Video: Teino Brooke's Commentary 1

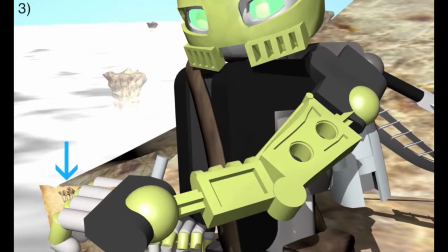The paper drawing, yeah, that I did mention before in the first bit, kind of reflects back onto the quest of adventure, but mostly this kind of problem is mostly to be more of the, what most people in media would call uh, thematic motif, I think that's how you pronounce it.
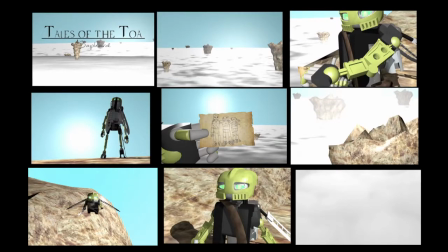So, editing and camera work in my film uses a lot of close-up and mid-shots. This, well, close-ups was mostly due to the fact that I couldn't really, I had to really try to hide some things but I just had to expand the background to make it bigger. But mostly it's the fact that I was trying to portray her,
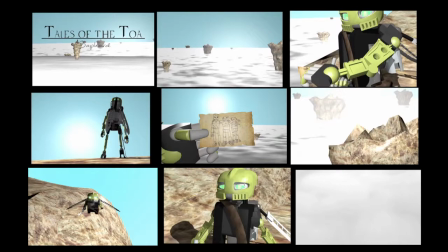the fact, no the fact that trying to portray more of the emotional aspects and the personal characteristic of the protagonist. Hence the use of a lot of close-ups and mid-shots. I was trying to focus mostly on one person, and as there's only one person in a scene so far, it seems appropriate.
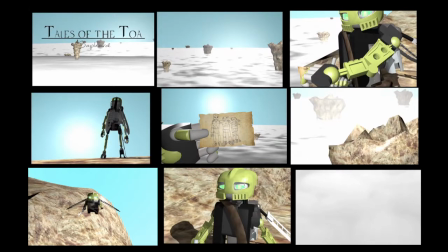The editing aspect of the film mostly consists of cutting from different camera angles around the person. Just trying to show different aspects. Close up at first, you see her character's face. Then, the next cut that you see would be to her of what she's doing. She's looking up into the horizon.
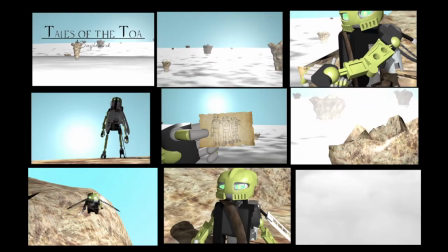Then, the next cut, she opens her bag. I was just... The cutting sequences, the pace remained constant until closer to the end. Cutting of the scenes gets more quicker and quicker.
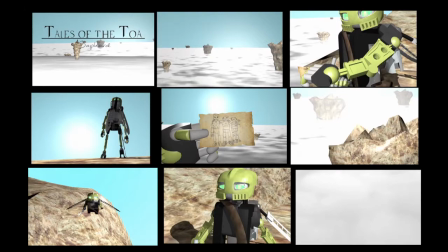You'd see these kinds of faster pace of cutting sequences used in action films, building up the pace of things, giving that kind of the effect of what people would say more action-packed. The fact that I'm using a lot of cuts, paces seems to increase quite a lot.
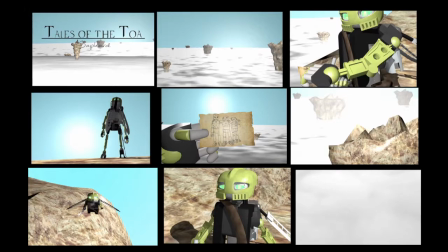Also, another aspect you would say of the action, of more of the action and adventure side of these things, I've used the long shot and establishing shot to get the audience aware of what's the landscape they have around them. So, my title and the font style was supposed to be...
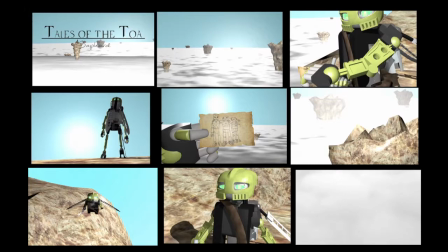Someone said when I was making it that it reminded them similar to a fantasy world, but title potentially was to me more closer to an old civilization, as well as that having the scent of mysterious element towards it as well,
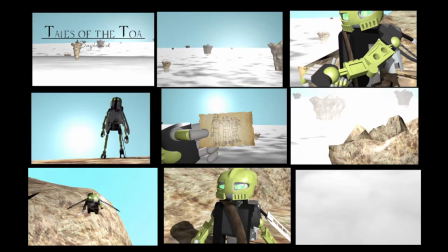like a mystery. Well, we mostly see these kinds of mysteries in action, sorry not action, adventurous style genres. The fonts that I wanted to portray was something that resembled more of the foreign or alien kind of transcript,
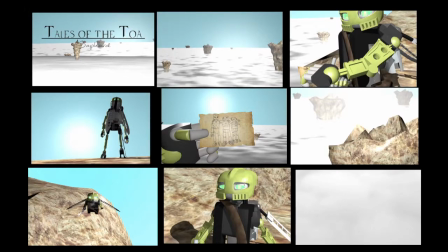so the use of the font title I used was more to be like that kind of what I wanted, similar to old civilisation, people that have not yet known about it. quite difficult for me to explain but that's the best I could quite say it.
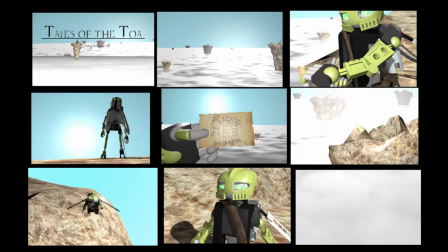Now the subtitle on the other hand mostly reflects on her type of personality rather than reflecting on the older civilization as the main title would. So the opening of the scene was meant to introduce the audience to the main character of the film.
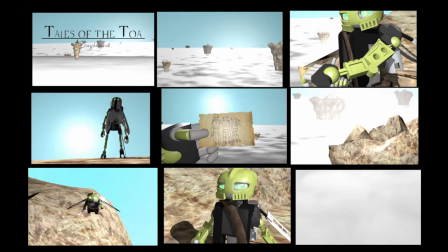The voice actor, playing as Saffard, is talking towards the audience and guiding them through the world of the unknown, talking about her land. then later on the voice actor immediately introduces herself to the audience by talking about who she is and what she used to be and then talking about what she has
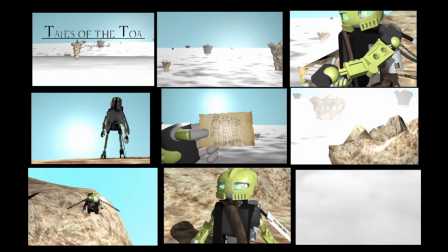become once again guiding the audience through her tales after the proper introduction it moves on to about what her current feelings are and how she became who she was quickly summarizing the film the film the opening of what her past was for the audience so later on in the film they could immediately understand what's going on.
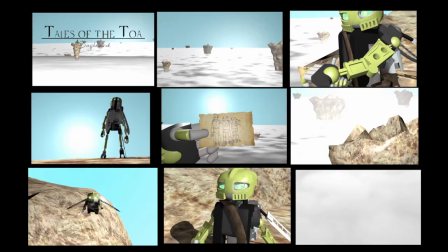So how do I represent genre in the opening?